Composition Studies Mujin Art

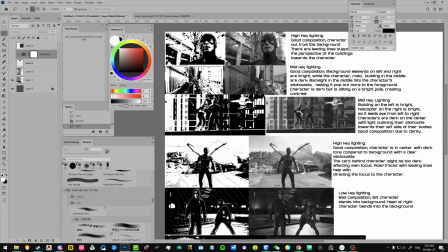12:18 So as we can see on the left where it's bright, and on the right where it's relatively bright, in the center it's dark, creating a strong focal contrasting point.
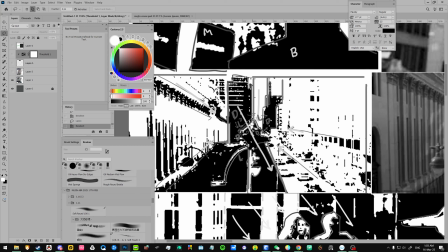12:31 And when we look closer, Spider-Man has visible contrast, or rather strong contrast,
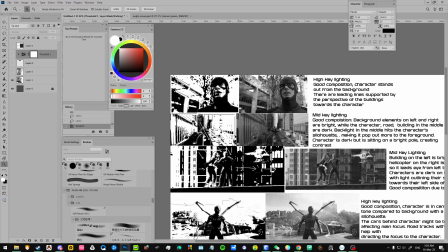12:38 with the light family being here and the dark family being here.
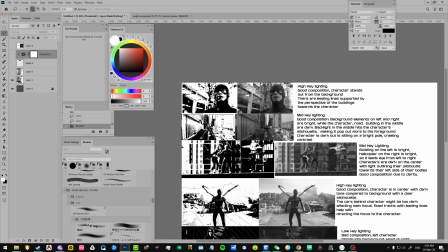12:51 And and this is a one-point perspective where it all leads towards the character,
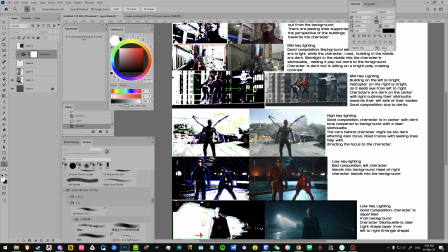12:57 so making him the focal point of this composition. And another Spider-Man shot.
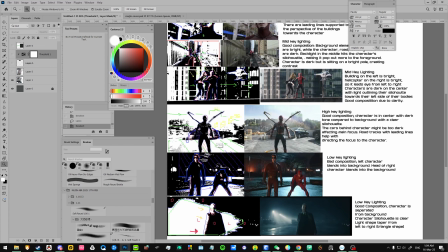13:08 So this is based on grayscale. This is a mid-key lighting. The building on the left is bright. The helicopter on the right is bright. But relatively, on the left is brighter, so it leads our eye from left to right.
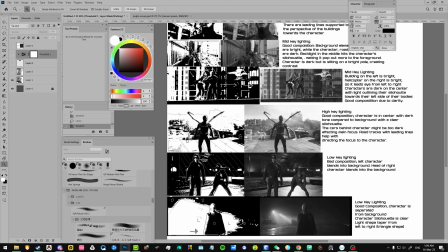13:28 With the helicopter providing another bright element here, it will naturally lead our eye from left to right. And the strongest contrast, despite the strongest contrast being on the helicopter,
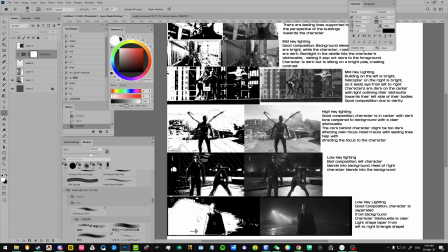13:43 there is still relatively strong contrast on both characters, as we can see between the light and shadow family here.
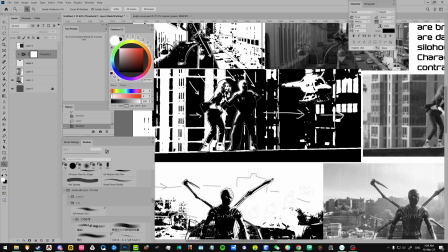13:51 And we know that the light source comes from the top left.
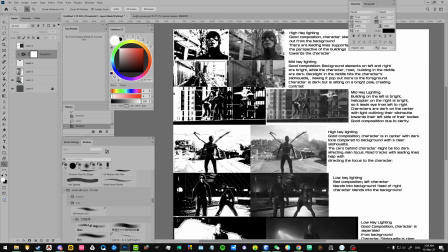So despite the strongest contrast being here in this threshold display,
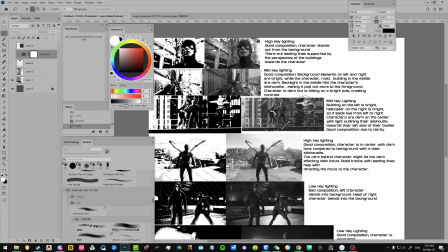14:13 when we look at the display here, the strongest contrast based on grayscale is still the focal point here, compared to the helicopter where the whites are actually gray.
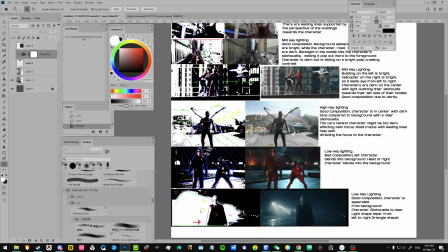14:28 The next shot of Spider-Man. So this is a relatively high key lighting. The character is in the center, where everything else is pretty much bright except the center, with the subject elements leading us from left to right again,
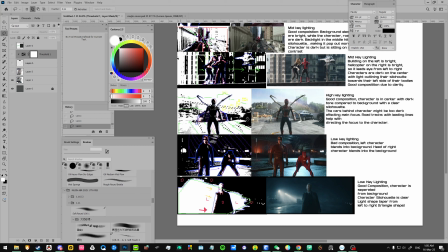14:49 and with the perspective lines leading us to look at the center, with the subject elements in the background leading our eyes from left to right.
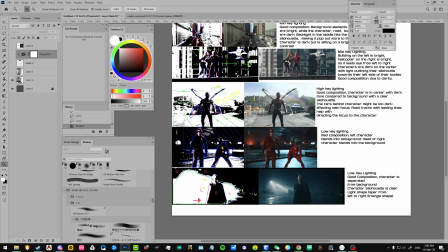So in my opinion, this is not a very good composition, and for starters, this is a low-key lighting composition.
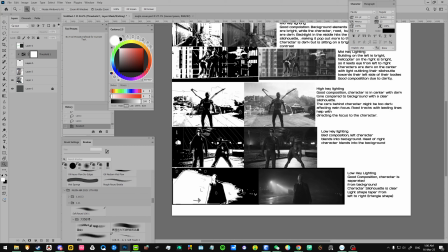15:16 The darks of the character versus the darks on the background is about the same, making this character blend in with the background, except the contrast here,
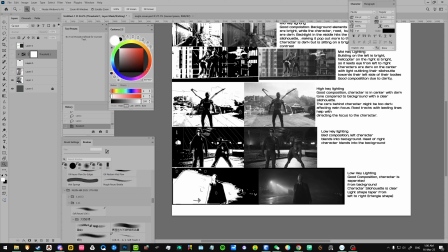15:32 the bright contrast here makes the flesh stands out. So this is not really a good composition. Perhaps they could add some mist here to better separate the character from the background.
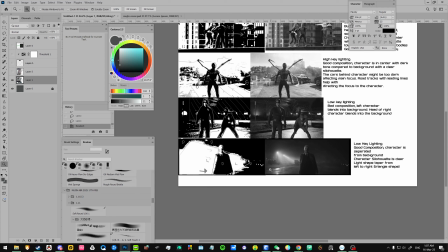15:49 So the last example, this is a low-key lighting. This is a good composition because the character is clearly separated from the background
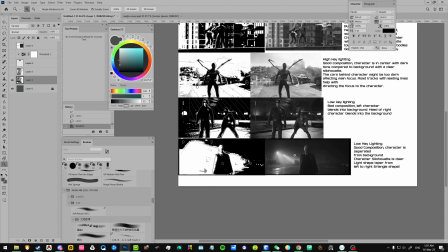16:09 and the character silhouette is clear. The lights and shadows family from the background in the background is clear. Like for example, this part here is dark, this part here is bright, and there's a clear triangular shapes that leads our eye going from left to right.
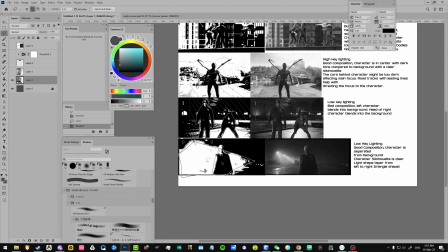16:30 It forms a strong dynamic triangular shape with the sharpest pointy part towards the right.
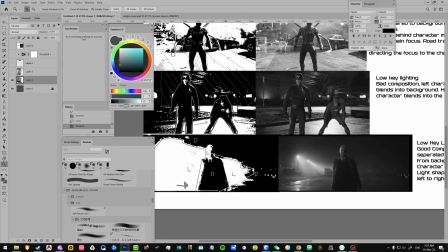16:35 So it forces our eye to read from left to right. And not to mention,
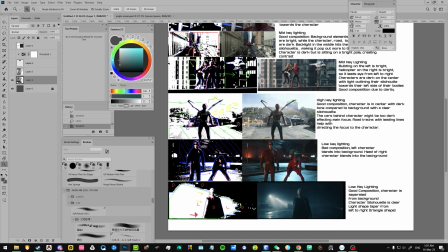16:41 since the light source is from the left, there's a clear light and shadow family in the character, creating good contrast, making the character pop out.
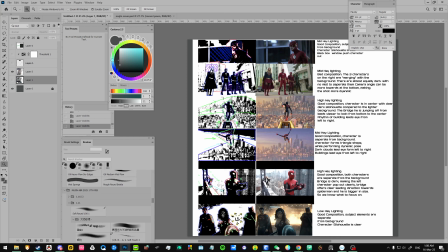16:54 So in general, I usually find out whether it's a low key, mid key, or high key lighting, find out where the light source is, identify whether the characters stand out from the composition.
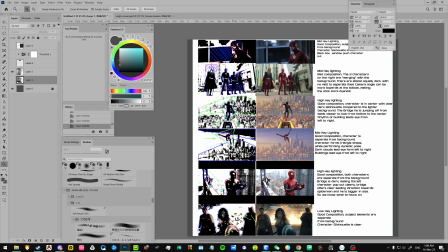17:15 Usually the strongest contrast is at the character. We identify leading lines, usually leading lines flow from left to right. Shapes, the silhouettes of shapes, like for example the triangle here, helps
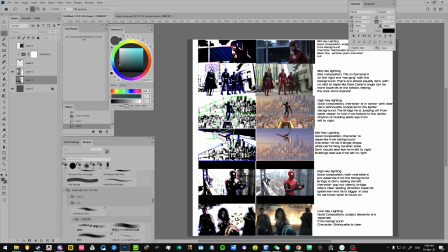17:35 make our character look more dynamic. The triangle here and the quad shape here makes him wrapping around his silhouette, makes him seems more dynamic.
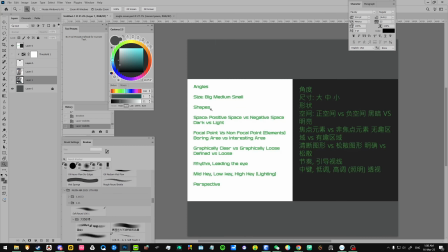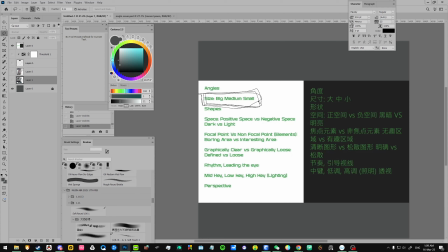17:52 And usually in splash art, the big, medium, small relationships are more obvious. And always remember the characters being the focal point, and they're usually more detailed there.
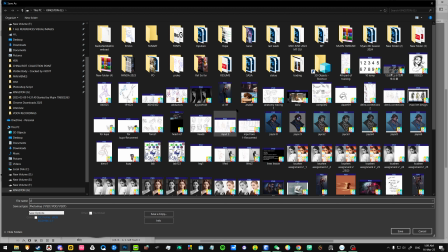18:12 And that's about it I want to cover. Thank you so much.